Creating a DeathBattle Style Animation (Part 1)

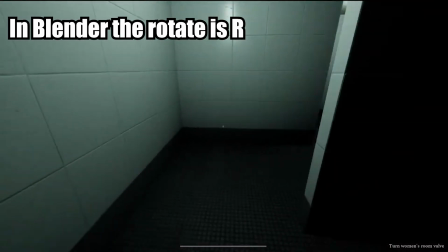You're just essentially pressing the rotate key on specific axis or no axis, and the grab key, and that's how you're mostly animating.
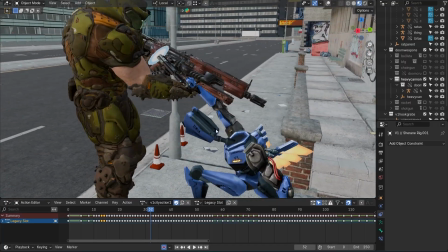Alright, for this little pose, as you can see, V1's coming in there with little slab, charging it up to shoot the Slayer straight in the dome.
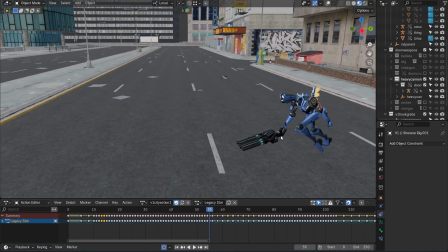Then after that it kind of moves some stuff, and then this little section right here, which is a run animation part, or it goes into a run.
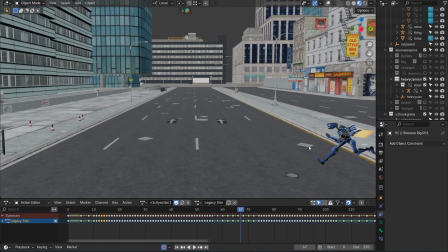Here V1 runs, does some stuff, there's going to be a little action sequence. This kind of just shows off V1 being very agile.
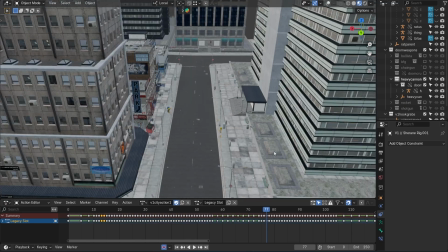So after this part, V1 essentially just jumps around the buildings and stuff.
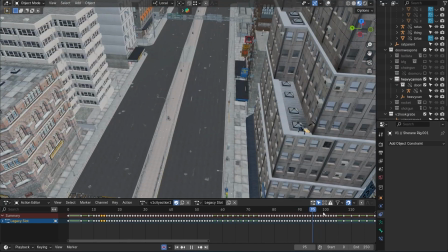You know, right here, a couple in-betweens of V1 just going crazy. And then the first contact made by the Doomslayer.
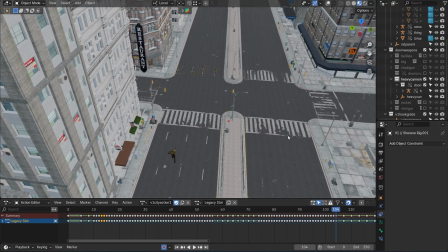And speaking of that fella, let's start to look at him, as I'm currently, time of recording,
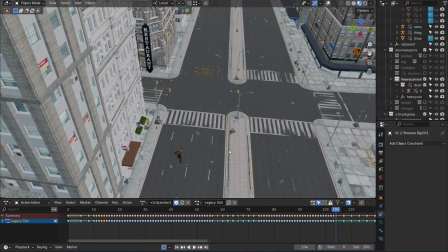doing some in-betweens for the Slayer to finally actually start the timing process.
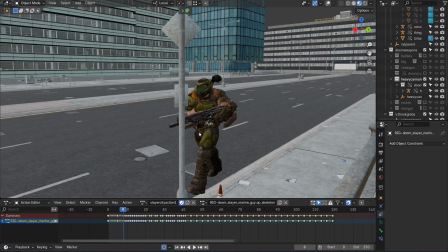So as you can see, the Doomslayer is starting off in a walking cycle with one of the contact poses. Now, of course, I can go into a lot of depth about every little thing and all that, but I'll try to keep it short, especially for the video.
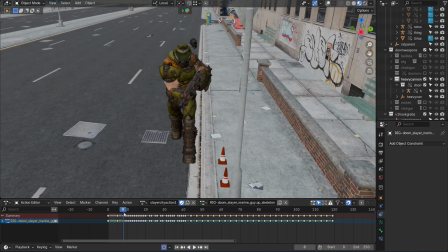For this part, he has his gun. There's a couple in-betweens of him walking.
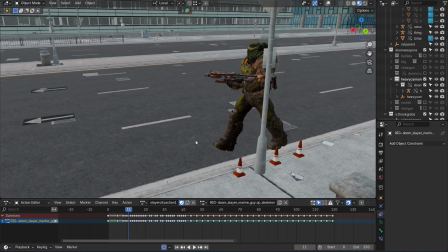You know, of course, 1 or 2 poses of the walk cycle are skipped, but they'll be added in later.
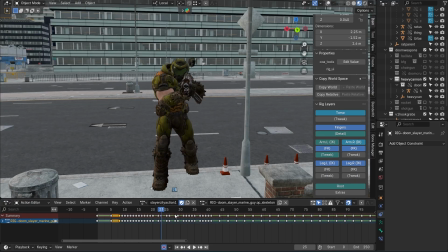Here, a couple in-betweens, he points his gun, shoots a couple stuff, a couple more in-betweens of him moving around with the gun.
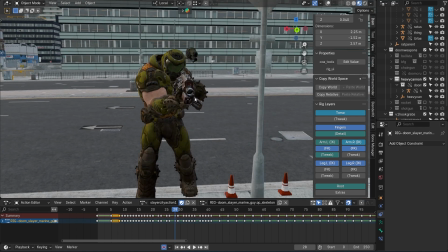Some things about these poses is that the gun is not moving too much because it's stable. He's aiming it at V1, so he doesn't want it to move around too uncontrollably.
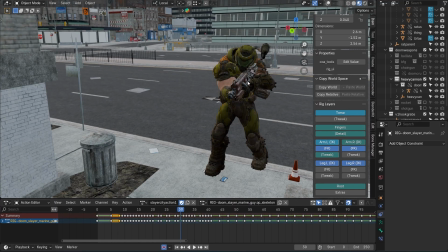Right after this, he takes a couple shots at V1, and the guns didn't have the mods that you typically have in Eternal.
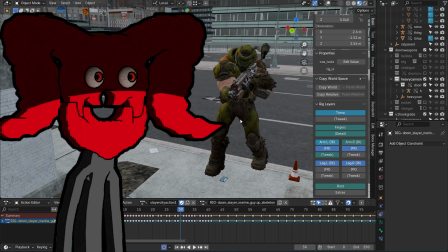And I'm not really good at modeling and really not good at all at UVs and texturing,
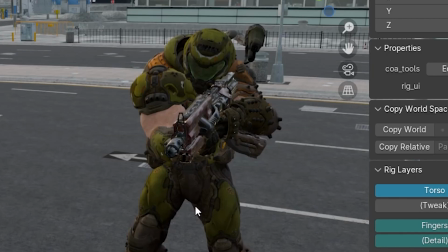so let's just imagine that the mods are working as they should, even though it doesn't look like it.
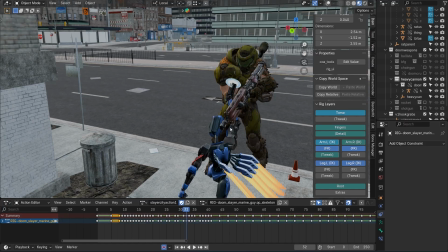And then this part, V1 comes down here.
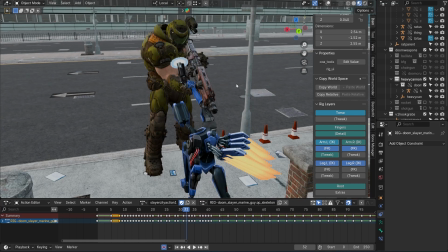Of course, V1 moves a lot faster than a demon, and the Slayer is taken a little bit by surprise, which is how V1's able to get this shot off.
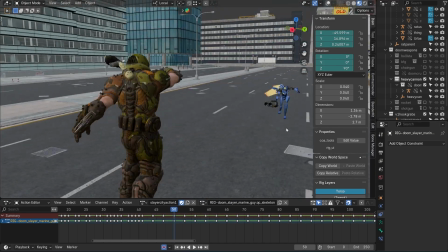Okay, after that, couple more stuff goes down, more shenanigans between these two.
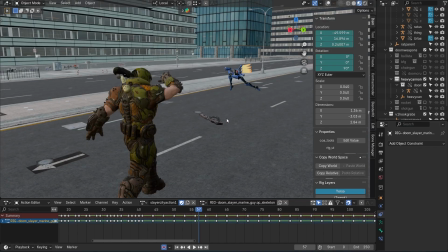And then with the Doom weapons, since the Doom rig only came with the Slayer, I had to rig up the weapons.
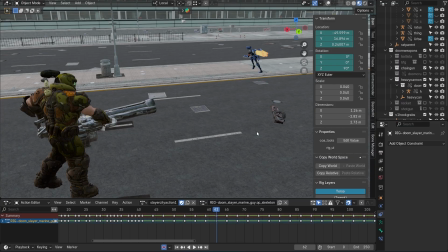And of course, for this animation, not every single bit of their arsenal is going to be used.
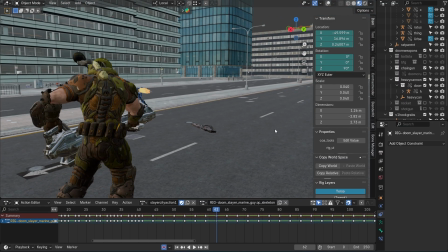You know, majority for each character, but not all of them, since they have a lot of weapons,
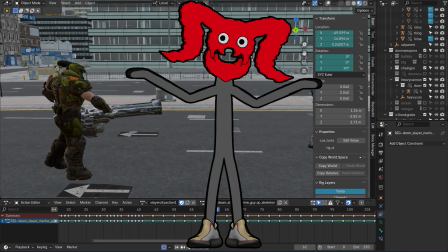and to add every weapon in, or every little thing they can do, would be a bit difficult,
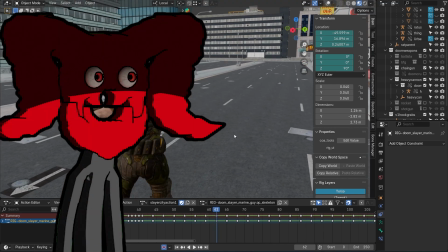and typically in a fight between these two, they may not actually use all their weapons.
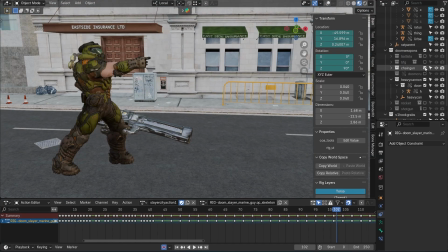And then this part, he starts to use one of his more iconic guns, which is the shotgun.
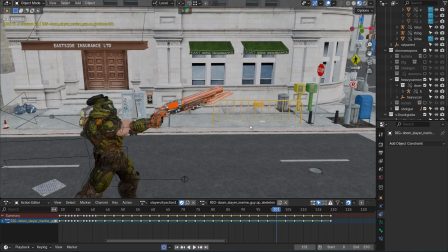And one thing with the shotgun, which I really want to talk about, this rig is quite important and quite difficult to get down,
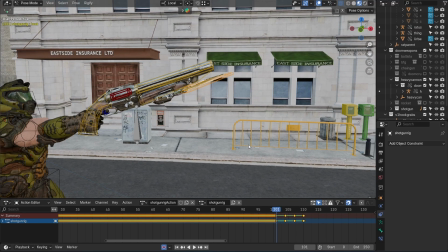because the shotgun has a large hook to it that you can shoot out and grab onto enemies.
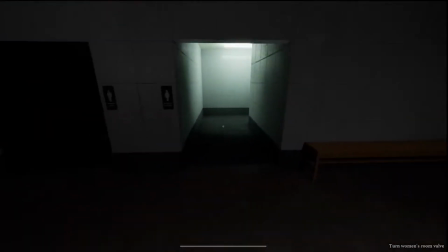And the chain, at least from, you know, how you play the game and all that, is infinitely extending.
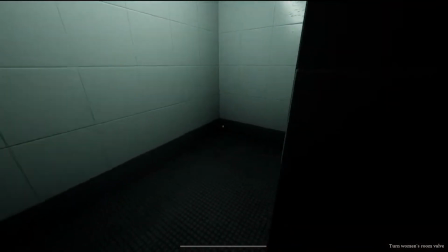So I had to really watch a couple tutorials and really figure out how to do that and how to have that work.
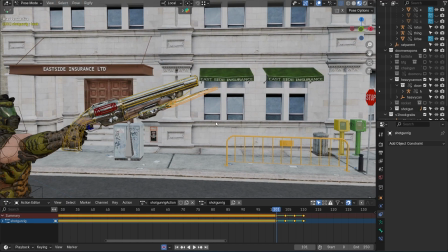And after a bit of, you know, headaches and stuff, it works, and it has an infinite chain.
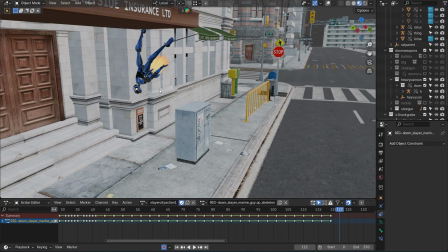Alright, so that was essentially the whole idea of the scene and a couple of the things that I've started doing.
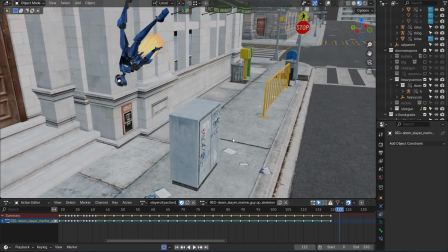And I'll make another little video about specifically the scenes, especially the one in Hell.
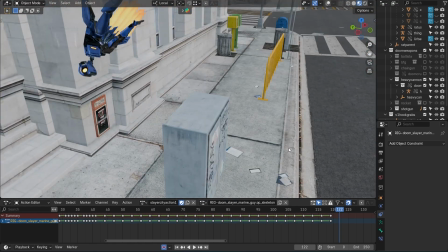And not really talking about the animation, as I haven't done that, or I don't want to really show too much there, because that'll be the more action-packed part.
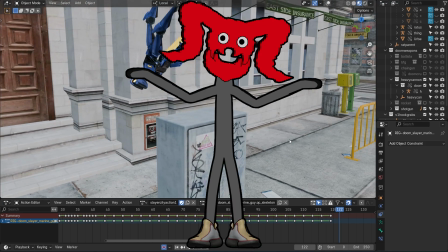So if you're interested in at least looking at what the scene will look like, or might look like,
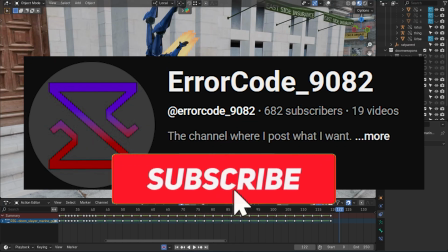then head on over to the second channel, or the video linked in the description when it comes out,
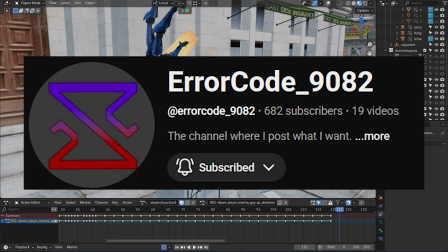so you can see the other little part of this video.